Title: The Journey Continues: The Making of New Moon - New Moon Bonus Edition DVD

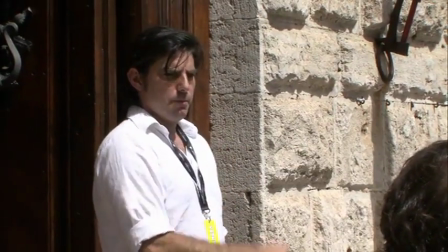490s He steps out here, Bella hits him, bang. Let's get everybody to come back.
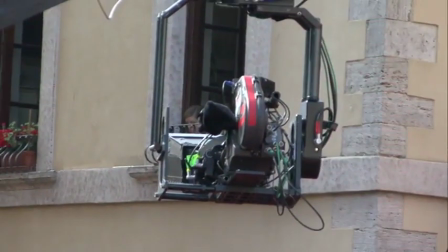496s Jay, here we go, man. Role plays.
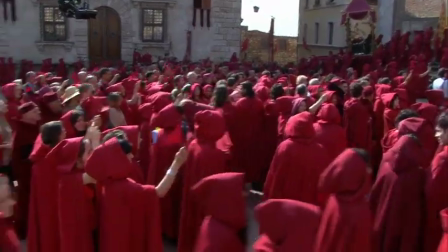503s Action!
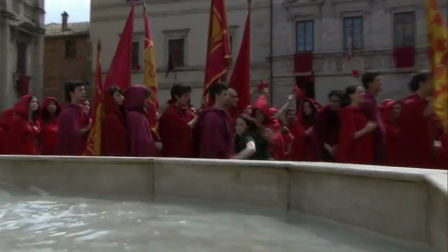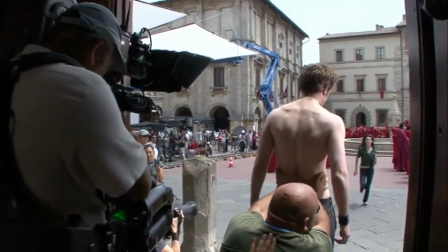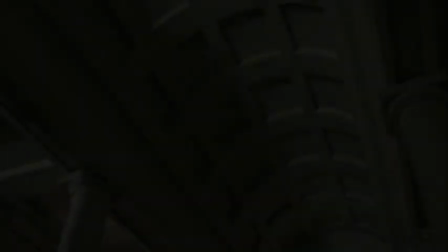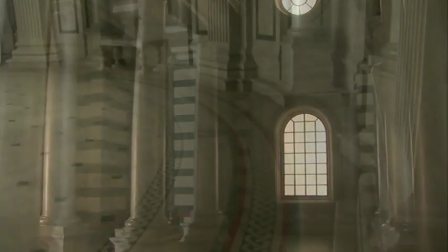521s
When I finish a set and everybody walks into the set and they say, oh, it's great, it's beautiful, of course that's nice. I don't really care about that.
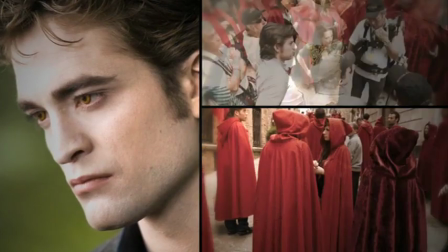531s
I certainly have gone ahead on this with some trepidation because it's a huge thing.
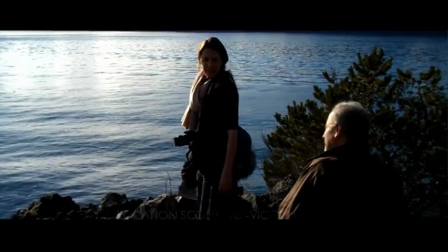540s
All I care about is that the drama that the actors and the director are trying to assemble in front of the lens, that is cradled in an environment that's perfect for what they're doing, for who their characters are, and for the story that's trying to be told. Everything beyond that, I'm just simply not interested. I'm lucky enough to have gotten David Brisman, who's an excellent production designer.
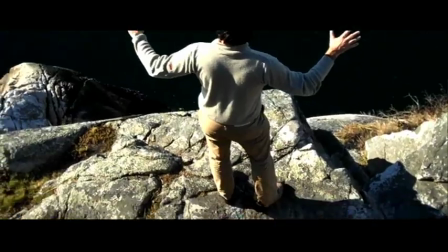562s
The whole idea is to experience the full kind of range of emotional texture.
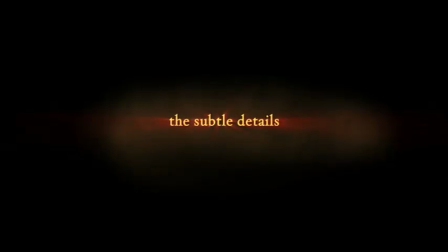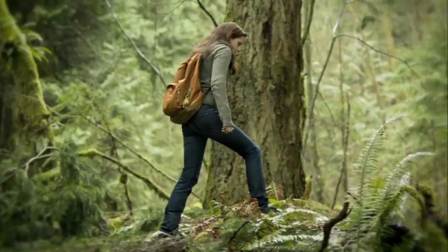576s
On one hand, we had a certain advantage, and that is that a look had already been established. So what we wanted to do with Bella was just to show something that indicated a little bit more maturity on her part,
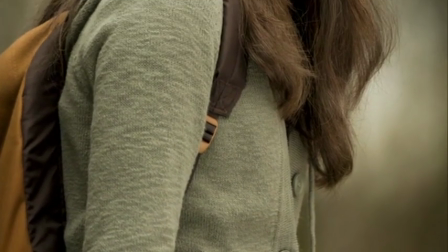591s
because she was moving from grade 11 to grade 12. Chris is a different director.
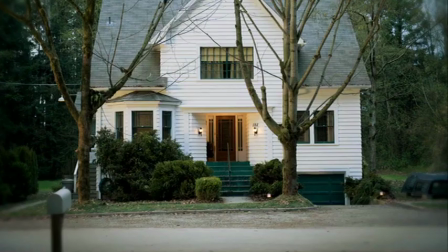595s
He was looking for a different palette world and a slightly different mood world.
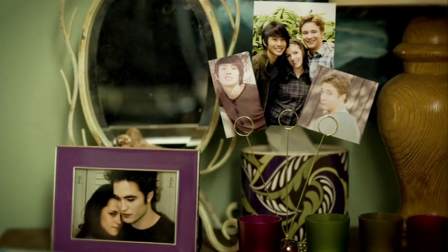600s
So Bella's nest that we were trying to achieve here had a little bit more warmth to it that existed as the location in Portland.
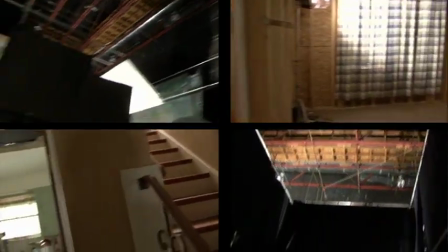609s
So here we had to build the interior and the exterior.
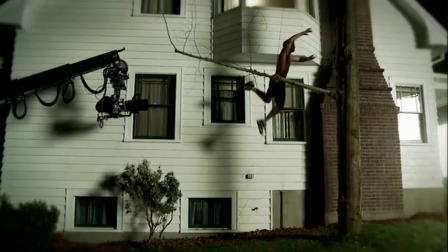612s
But there's this enormous sequence that involves Jacob sort of parkouring into her window, and it's one of the most important scenes between them in the movie.
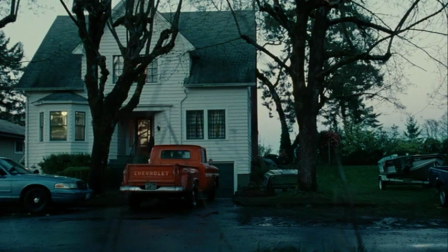620s
In the first house, if you look very, very carefully, there's a flicker of a moment when you can see actually that side of the house and there's no bay window there. So it was worth it to deviate from the old diagram to find the diagram that supported this little bit of storytelling.
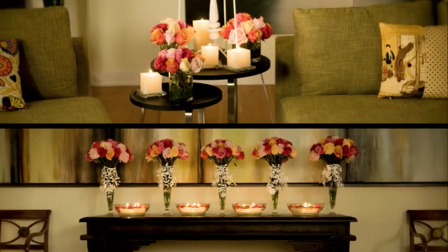635s
The Cullen's house was even trickier than Bella's. In the Cullen house, it was more like adding to an existing puzzle.
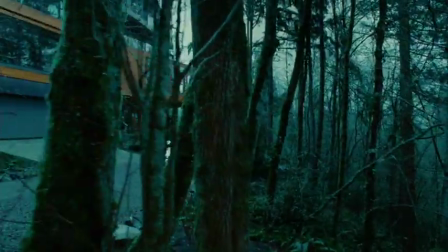642s
In the first film, you actually do see the exterior fairly clearly.
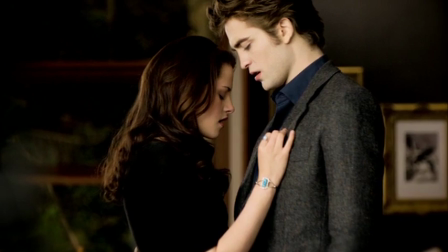645s
What we tried to do was bring that very specific palette of the exterior into the interior, and that was a way of knitting those pieces together.
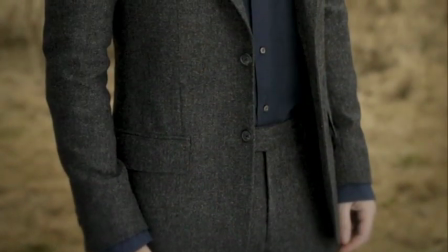653s
Primarily, Edward was dressed in a two-piece suit with a dark blue linen shirt.
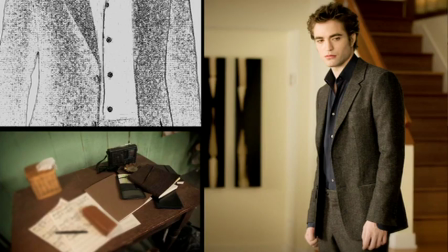660s
It took a lot of time to come up with the formula for creating that suit.
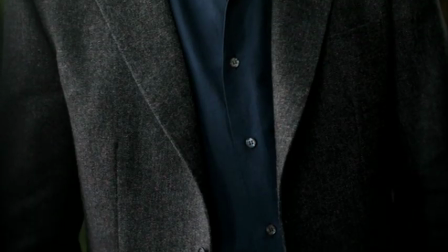665s
I tried to find a fabric that wasn't contemporary, something that was interesting to look at because he was going to be wearing it all the time.
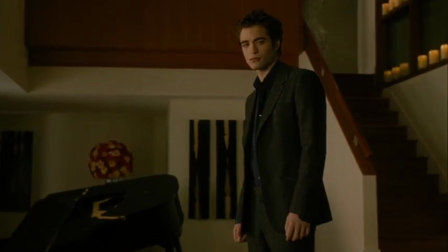675s
We then followed a very contemporary cut for the suit, so we had his suits made for him.
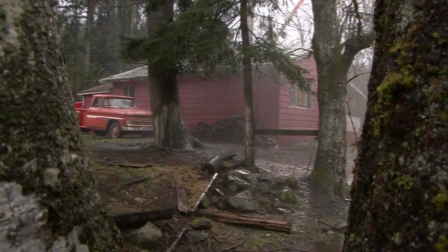681s
I just think it looks great. With Jacob's house, we found this fantastic location.
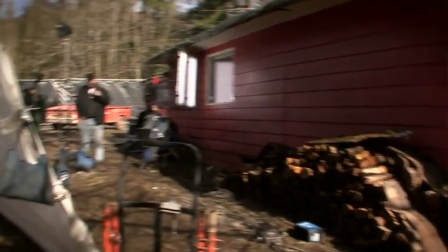688s
Chris knew when he saw it that was the place he wanted to be Jacob's world. The fellow who owned the house built it when he was 17 as his sort of idyll cabin.
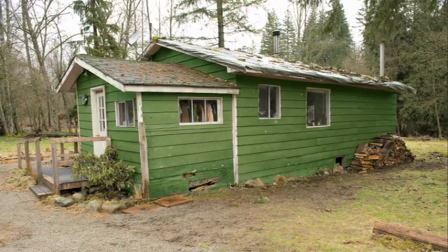697s
Everything seemed perfect, but it was a greenhouse. It was really, really beautiful as a greenhouse. So I struggled with that, but there's a desire in the fan base to really keep the red of Jacob's house.
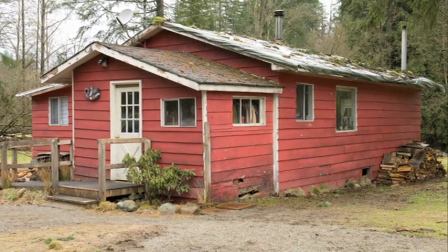708s
So we photoshopped and looked at how it was in red, and it was still pretty wonderful. So we ended up painting the whole place red to match the book. When we were dressing the werewolves, what we wanted to do was to find something that made them look sexy.
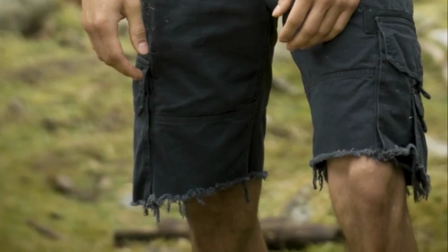722s
We knew that we had to put them in cutoffs, but it wasn't going to be short shorts.
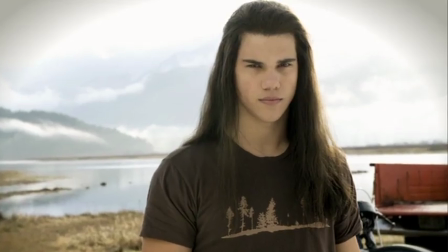728s
Again, with him, we also wanted to show him moving from being a boy into a young man.
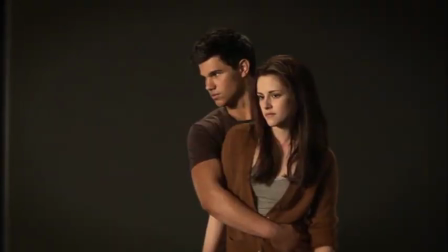736s
So we shortened all of his shirts, we took in his tees to reflect the fact that he had these new great biceps. You try to maintain a coherence so that nothing seems unrealistic or bizarre.
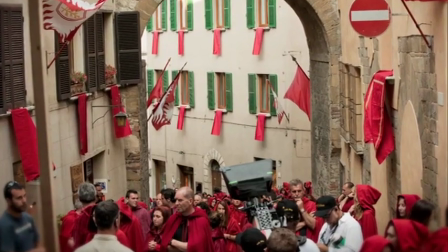749s
And when we go to Italy, the key is to cast it and to design it in such a way that it doesn't pop completely from the story, but it's still an integral and beautiful part of the whole thing.
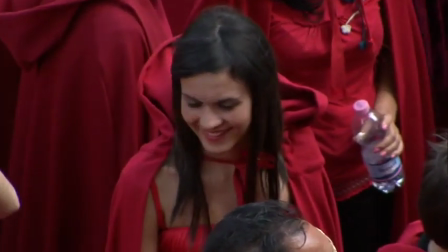759s
At the beginning, the numbers of extras that are going to be part of our massive Italian festival scene were to be determined.
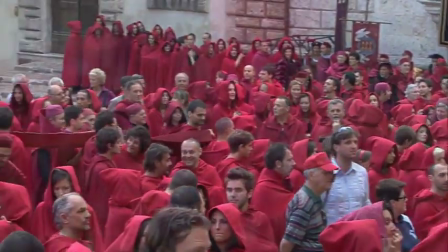766s
It started off as 350, then it grew to 400, and then someone asked me, well, how many do you really think you can do?
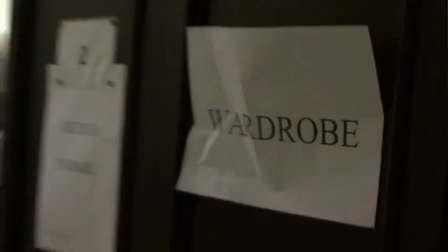773s
Well, now it's 700. We came up with a simple formula that we thought would be almost like one size fits all.
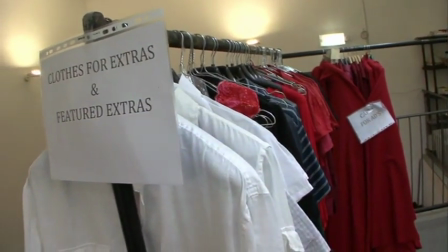780s
We also found an interesting shape that was a little bit more foreboding. So we're doing 20 of those.
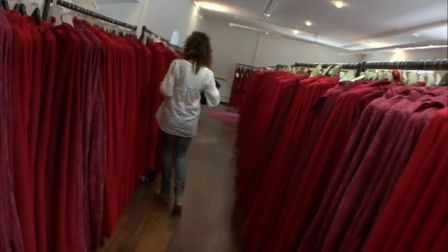786s
My assistant took samples to Italy, and I leave on Thursday, and hopefully I will see 700 costumes ready for me. We were basically able in pre-production to make a
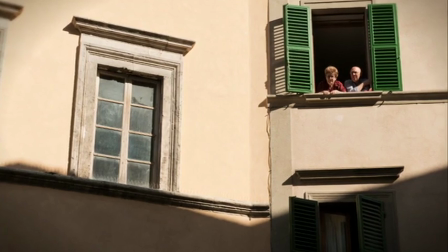801s
tour of the 10 most gorgeous hill towns of Tuscany and Lombardy.
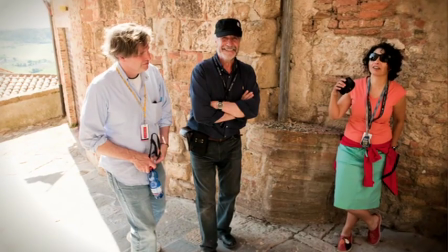807s
The choice of Montepulciano as our Volterra was a sort of big discussion, and we really worked on that to get it right.
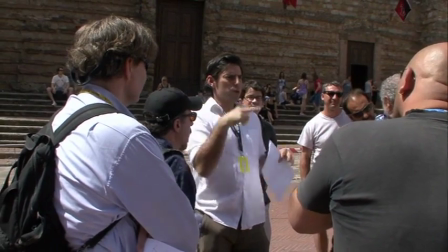815s
When we were going around and looking at towns, I was watching which things Chris would respond to. I could see what he was thinking in symmetrical terms.
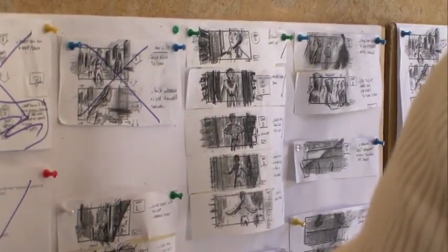822s
He was doing the Renaissance version as opposed to the sort of kind of used up realm of Gothic vampires.
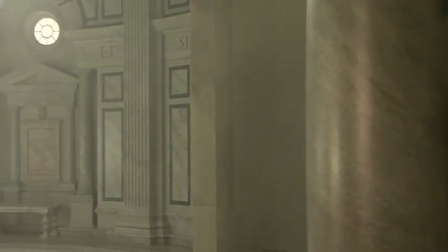828s
With the details on the interior of the hall, we ripped off shamelessly from quite known examples of Tuscan architecture.
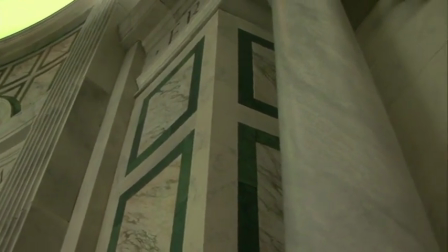835s
There's a lot of green and white marble used in various Tuscan cathedrals. The story posited an endless corridor,
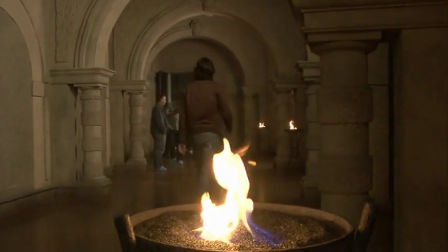843s
and because we now have CG technology and can actually create endless corridors without a lot of effort,
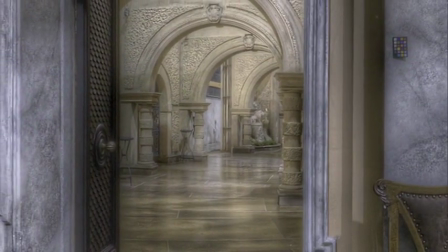850s
I was intrigued by the idea of doing it within real architecture,
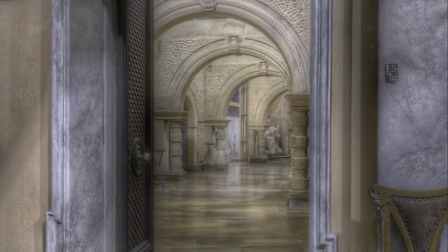855s
where there's no question that there's actually architecture that the actors are moving through, so that where you begin, you cannot see the end.
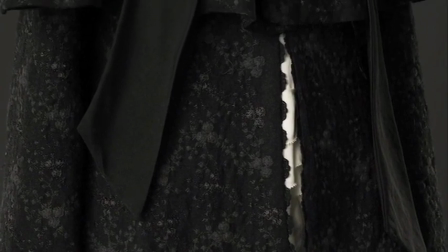864s
The key point that Chris wanted to impart was that the Volturi were very elegant.
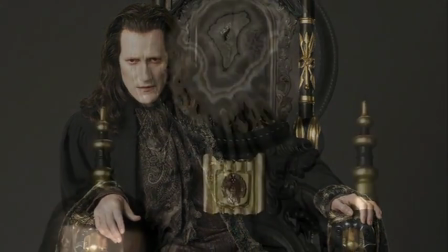869s
In the 21st century, we tried to make them as dark as possible, with the character Aro being the darkest of all because he has the most power.
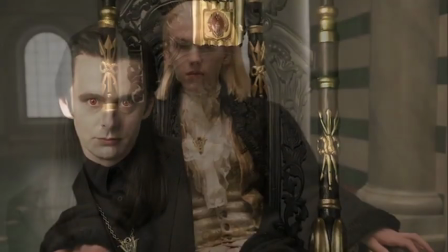878s
In the
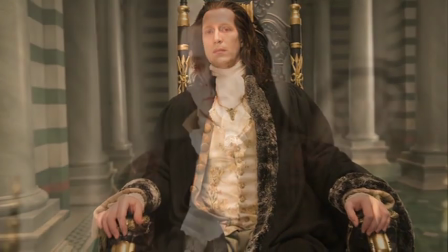880s
1790s, I did the reverse, and I tried to make Aro the lightest of possible so that we could then see him at the top point of that triangular color palette. The idea of inscribing Latin in the hall was something that came from Chris. He just loves the idea of languages. So there were a few specific Latin sayings that he came up with and wanted us to include, but, you know, we went to town. I sort of selected ones that seem particularly suitable. They do refer to this story.
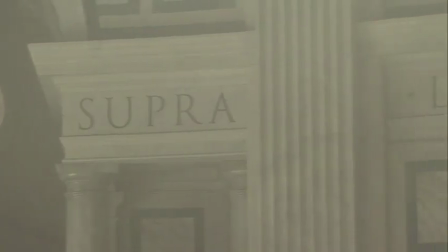907s
There's nothing in there that says, you know, give me all the money in the world or write a check to my father. One of them says, the law above all things, and another says, your death is my life,
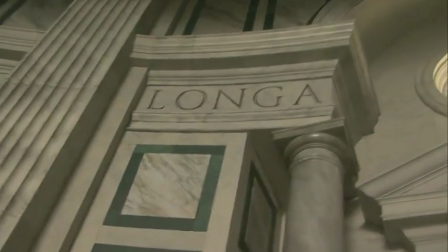916s
and another says, life is short, art is long, which is kind of an interesting one in terms of making films,
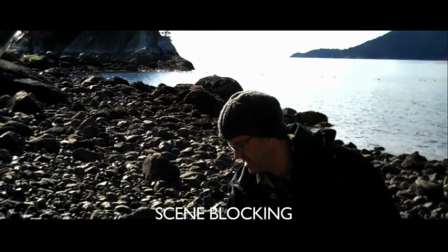922s
because you know that when you make a film, it's gonna knock around for a really long time.
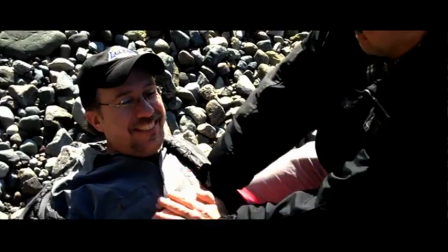928s
Bing.
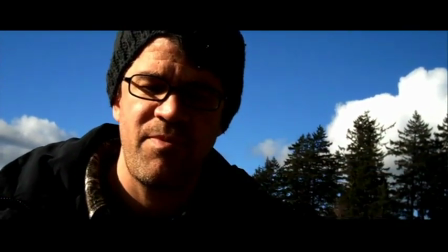931s
Single. Him down to her. Single. This is actually Bella, believe it or not.
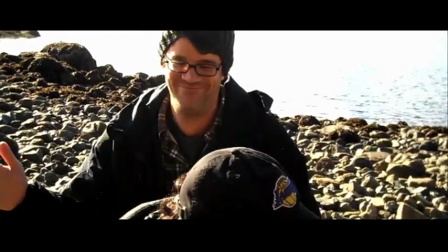937s
Yeah, help her up. You're okay. No, now we're getting out to get out of the scene here. Let's get out. Up you go. This film has, at its heart, romance. The nice intersection between Stephanie Meyer's storytelling and Chris Weitz's
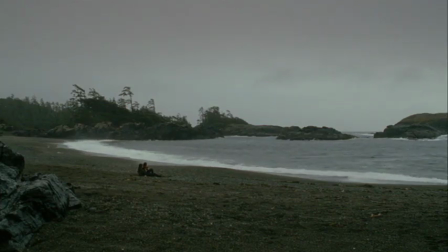954s
directing had to do with finding the sort of aesthetic component to romance. I think we were pretty successful.
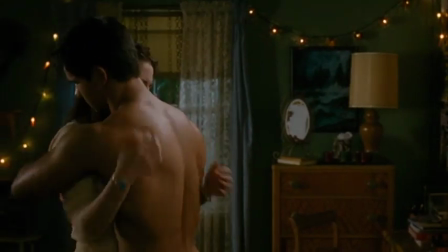964s
You know that the film is probably going to live longer than you are, and in fact will achieve its own life.